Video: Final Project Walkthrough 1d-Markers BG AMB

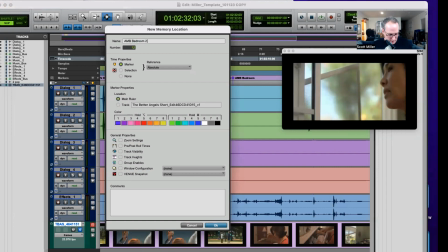12:24 And then suburban, this is, I have all the information on the previous one, so I'm just going to write, this is close up.
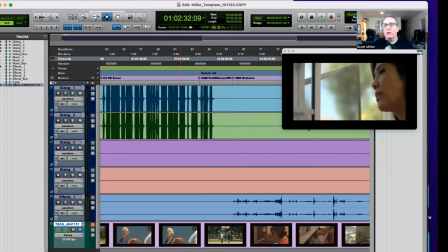12:39 And then hit the play, or don't play it. Just advance it one frame at a time using the period key greater than a less than key.
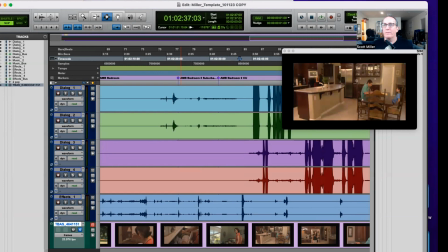12:50 And then next thing, we go into the kitchen. So I need my kitchen ambiance back again.
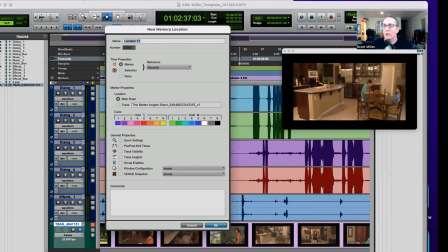12:57 But the cool thing is this is California, man. Let's recycle. You can use the same sounds. They tell the same story. So I might be able to get away with using that same sound again. So ambiance, the
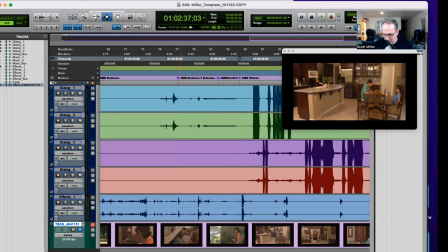13:17 kitchen, and then advance it until I'm out of the kitchen. And if I'm smart here, I could sort of skip ahead, so because I know what's happening in the movie.
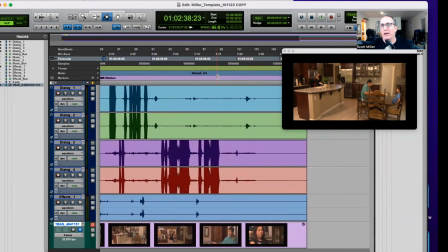13:30 The dialogue ends, and then I can figure out, I could just skip ahead to where things are blank, and I know the exterior is blank here.
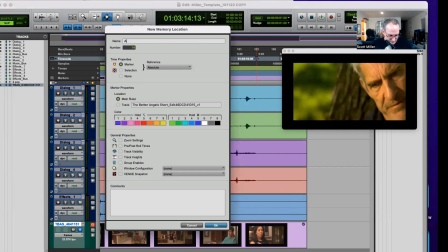13:46 So I'm going to find the beginning of this, call it park. Pond. I'm going to write pond as a different detail because I want something different. I could use some of the sounds again and then
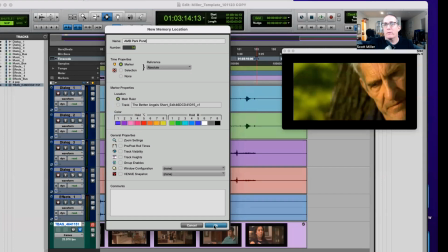14:10 change some of them too. So I will and I could write comments down here.
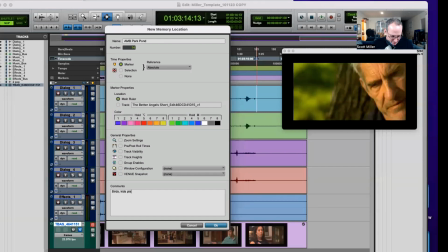14:22 So I can write birds, kids playing. But kids playing and birds, for that matter, sort of denote that things are sort of happy, but I don't know that things are happy for grandpa.
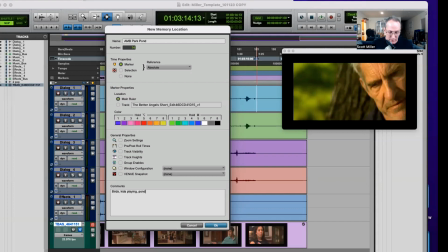14:37 So, and then I want the sound of a pond, definitely. It tells us we're sort of in a different place.
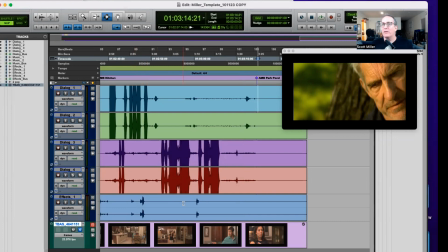14:45 And then I do have a perspective change if I want to denote it here.
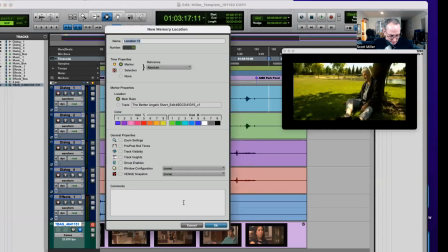14:56 And this is ambiance pond. Two. It's the wide shot.
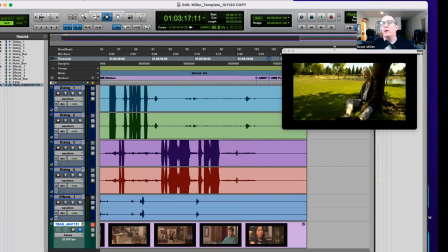15:11 And then hopefully I have a marker for the last frame of action. Actually, I don't yet.
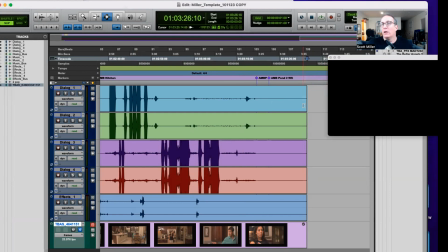15:16 So I'm going to create a marker for the last frame of action. Normally I like to have that at the beginning.
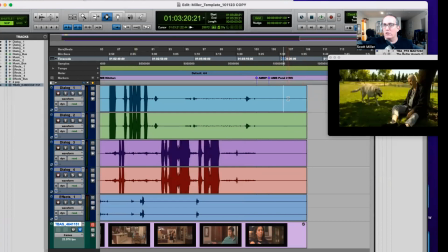15:22 So one little trick in terms of navigation is I could go to the video track here. And then if I just hit the tab, put the cursor on it with the selector tool and hit the tab key, it takes me to the end. And then I will create a marker there.
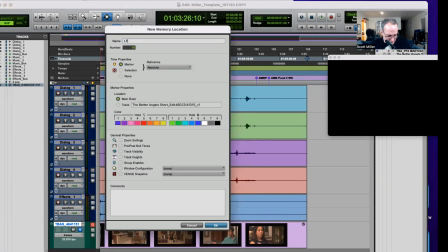15:38 And then I will call this LFOA for the last frame of action, because that's useful information.